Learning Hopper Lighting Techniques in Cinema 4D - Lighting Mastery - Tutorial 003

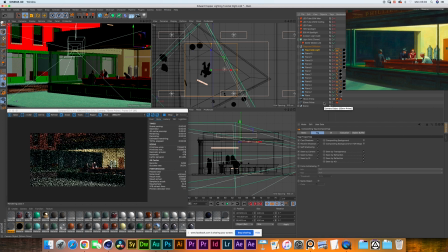(20:28)
And yeah, let's get back to the camera position. So exposure-wise, we've now kind of fixed the coffee machines and the barista, but we are immediately introducing a shitload of darkness underneath that character.
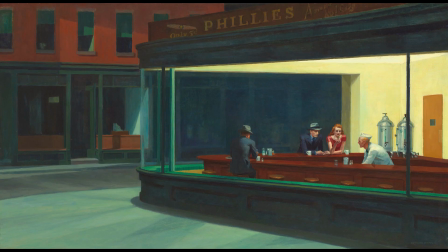(20:43)
Yes, that's right. If we go back to the painting, to the reference, we can see that you're able to see everything, right?
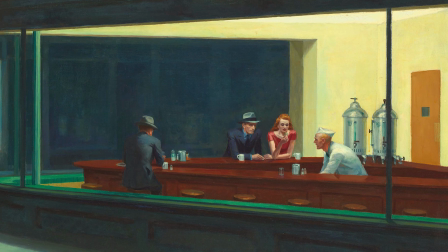(20:50)
Yeah. There's not a lot hidden in darkness, and even the dark areas have detail.
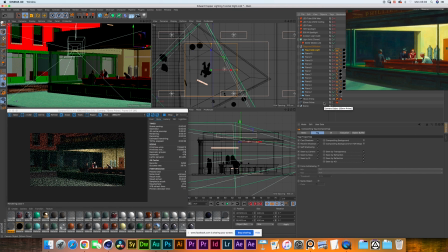(20:54)
Something I want to do is to add an LED tube light to each of those parts that are underexposed. So how about if we start first with the table? The front of the table, which is very dark right now.
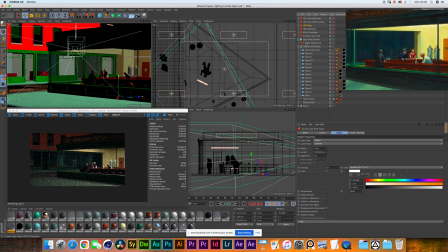(21:08)
It is. So how about if you place an LED tube down there? So we have this 3 centimeter radius, so a 6 centimeter thick LED tube with a pretty low intensity of 50 and a color temperature of 5600.
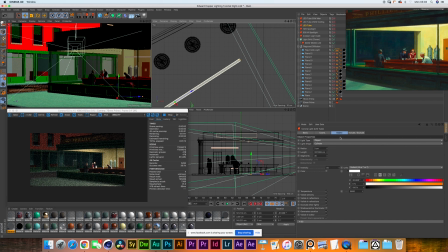(21:25)
We are matching the color temperature of all these lights, right? Yes. Yep. Yes, we are. And we have placed it right at the bottom. Let me first show you where it is positioned.
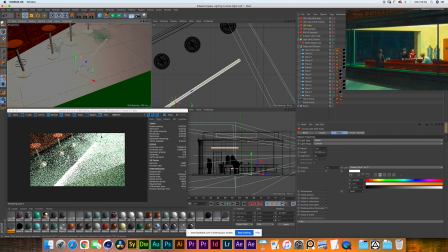(21:37)
So there it is. It's just a flat, laying horizontal LED tube shining right underneath these bar stools. Something very simple to achieve as well in real life. I guess you would just get some Astera tubes.
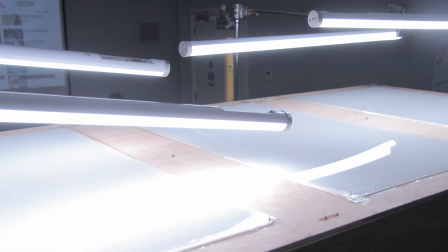(21:51)
Yep, yeah, just any Astera tube, a quasar, just anything that it's a soft lighting LED tube. Very easy to hide, you don't need power, and you just place it and off you go.
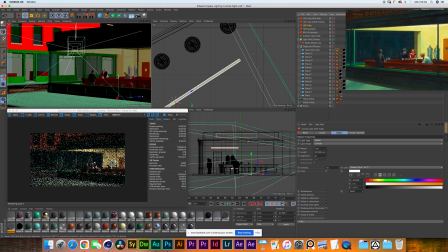(22:02)
Just lay it there, perfect. It basically just brings life to that bar. Okay, nice. We can see now that we are able to see the front side of the table, which is something we were missing. But something as well that we're having, of course, because the barista is facing down, his position is not letting any light go through.
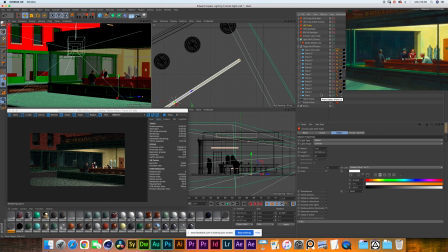(22:19)
So I would say let's replicate the same thing we did on the front, but now let's do it on the inside of the table. Yes. So we have duplicated exactly the same LED tube, and we have just decreased the length to make sure that it's a shorter one.
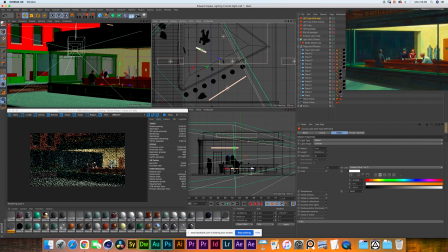(22:34)
And we just put it down there at the bottom of the table, a little bit to the middle of the section. Imagine as if you would put it on top of a box. It's at about 60 centimeters of height.
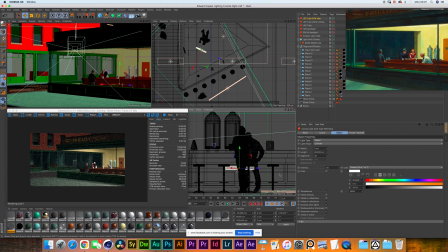(22:48)
Cool, so what's next? We have, I can see that we have one more LED tube for inside. Yeah, something that caught our attention was that, of course, we put a huge flag in there to reduce the intensity and to get rid of the overexposed areas.
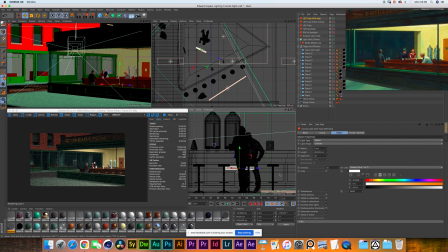(23:06)
But that corner right there is quite dark. So something we did is to add another LED tube horizontally on top, just to shine that corner. Yep. There you go. We've kind of just, as you can see on the
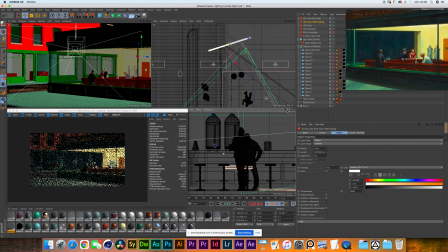(23:22)
top and bottom viewport, we've kind of just positioned it floating inside of the space. Now, this is something that in CG, you're able to hide these lights from the camera much easier. In real life, you would probably just have to. What would you have to do there? Yeah, you can do that.
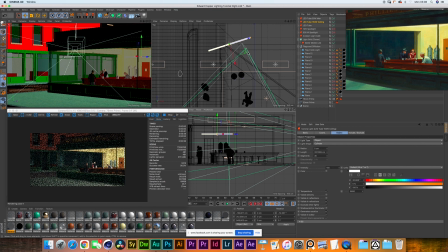(23:41)
But for example, I've been working on a film before the lockdown started, and some of the things I was looking is the collaboration that they have, the camera department and the VFX department. If you have the time and you're able to record empty plates after you shoot the scene,
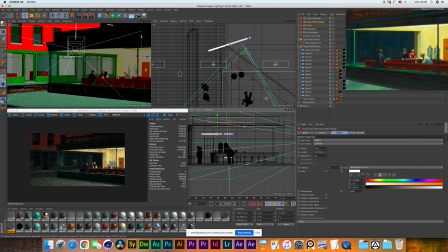(23:57)
then I think it's quite easy to have some lights in frame, not in a very complicated position, and then you can erase them in post-production. Very true. It's pretty common nowadays in visual effects heavy shoots to position lights in impossible places and just get rid of them in post.
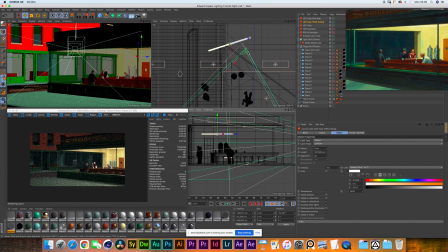(24:16)
That's the case if you have, like, let's say, a proper budget to be able to pay for a VFX team to do it. If you don't have that, then you'll have to get a little bit more creative on how you work your way around it. So, I mean, right now we decided to keep this,
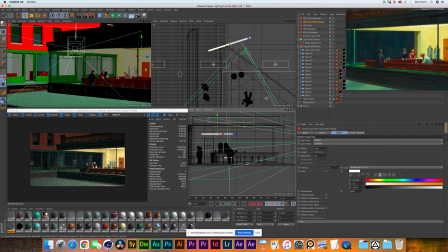(24:31)
but another way you can do is to lay another LED tube flat on the floor and then just shine it through.